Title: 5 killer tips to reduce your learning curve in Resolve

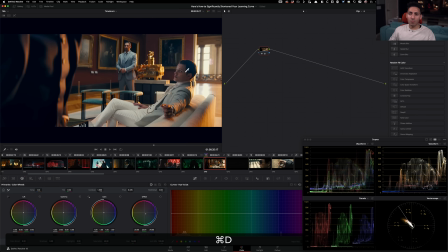[12:27]
So like we just pulled out all of those warm tones and replaced them for these cooler tones. And now my blues are really lifted, so I can just go in my log and I can just pull that down, right?
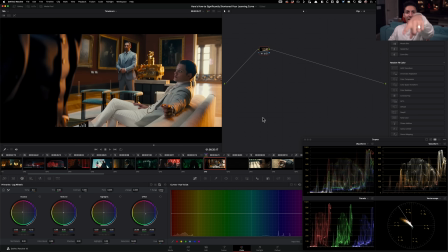[12:41]
So like I'm not even looking at my screen right now. I was just looking at my parade, and I just pulled that down. So now my blacks are proper, and we created a completely different look, a more subtle look than when I used the gain. But that's the beauty of color grading, right?
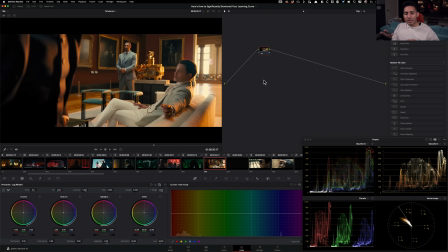[12:56]
Like that's why I love it so much, that every single tool will get you to a similar result, but in a completely different way. We want to steal from the best, but then we want to throw our own flair on it and make it ours, right? Whether you think about sports, you know,
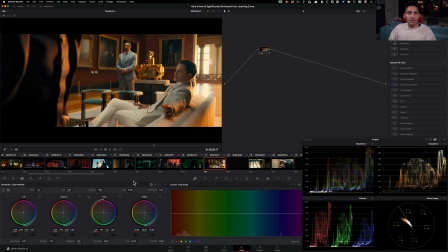[13:15]
the new soccer players are their role models are Mbappe's role model is Ronaldo, right? So he looked up Ronaldo and wanted to be like him. Even his jersey is like number 7. So he wanted to be like Ronaldo. We can't now just say, well, he just copied Ronaldo.
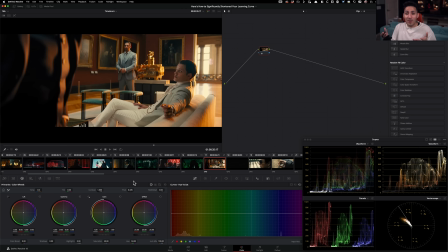[13:32]
He's not original. He's a fake. He's, you know, he's himself. He is a living being. He's not fake. He just modeled himself to, you know, to the best of the best, and then became the best, right?
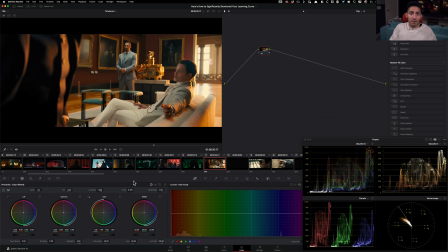[13:45]
Embodied that, like those traits, and then actually ended up being the best. And then Mbappe is Mbappe. Nobody calls him Ronaldo Jr. And that's the concept that you gotta get through your head, because I feel like a lot of people make that mistake.
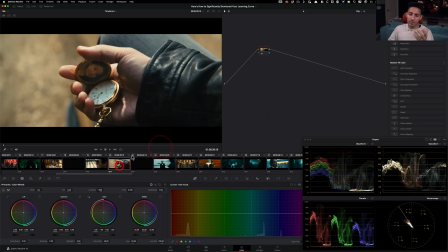[14:00]
And I keep saying that because it is that important. So let's move on to some of these shots.
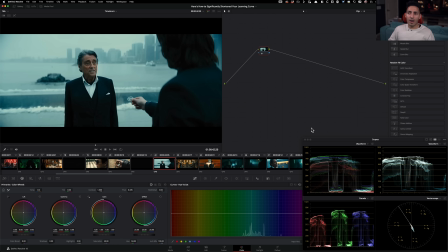[14:06]
So obviously we look at this shot and we know that this is a pretty good example of like some key action happening here. So she probably went in and pulled the key to get their skin tones looking proper, and then have everything shifted toward that cyan.
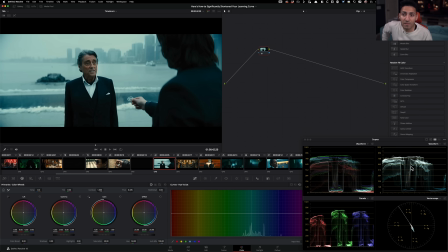[14:23]
So like, look at that world that she created, right? Like it's absolutely stunning. One of my favorite shots in the entire thing, because again, you know, they're in New York. It's so cold. I already know they're in New York, right? I don't need anything else. Like, yes, I see a few buildings, but these buildings could be anywhere.
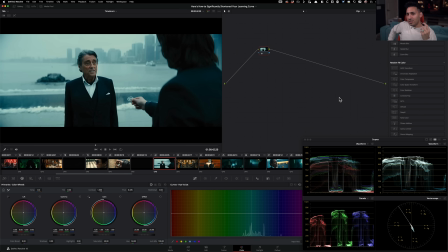[14:39]
You know, this could be freaking Seattle, but I'm just looking at it and I just know that they're in New York because of that palette that she chose. That's the power of color grading. And you wouldn't know it until you study it, you break it down, and you bring it in here.
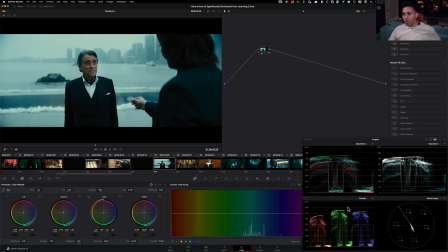[14:52]
What makes this, this is not blue, this is more cyan, right? So we see like what makes it more cyan. Well, an excess of green. So there's more green than blue up top, and then there's blue, and then the red is pulled down, right? So that's what's giving it this feel that we're getting.
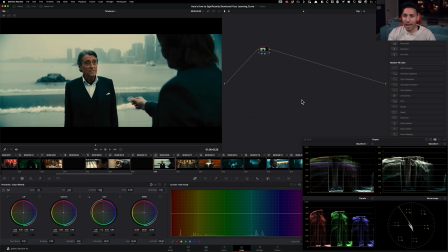[15:09]
But once again, if I go under my gain, and if I start adding, more of this, right? We completely changed it. Now we could be in Hong Kong, right? Like that. Like just you saw it, how fast it happened, and now we're somewhere else, right?
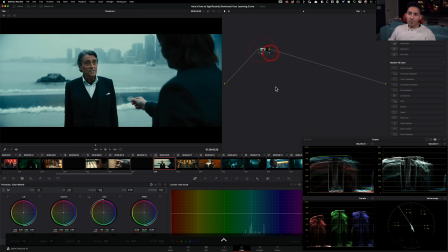[15:27]
And that's so powerful. You wouldn't know it until you read the scopes and see what's happening. And it was really easy for me to go there. And I knew that I wasn't like breaking anything because I just have studied enough material and built
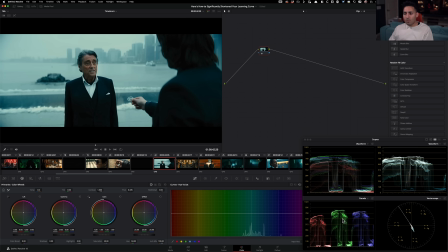[15:42]
my own library to just know that where I'm putting everything is okay, because in the movie Her, that's where the reds were sitting and that's where the greens were sitting. So now I'm just taking it there without even referencing it.
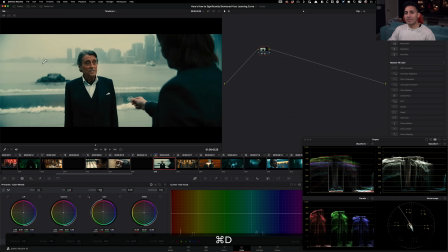[15:55]
Like I said, if I'm taking it there, this is more like Her. That's the sort of like world I'm creating because I just have it stored in my head now. So if you were to start studying it just like how I'm showing you, same thing is going to happen. You're going to start creating these beautiful looks with your footage,
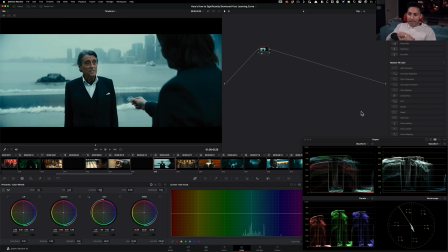[16:13]
with your flair, but still create these like universal truths, if you will. Like I said, I looked at it and I knew it was New York. How? I don't know. Yeah, I just knew. You know what I mean? Look at how pushed the blacks are. The shadows in the theme of this movie, they're pushed to hell.
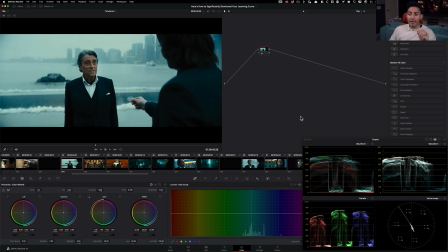[16:32]
And I love it.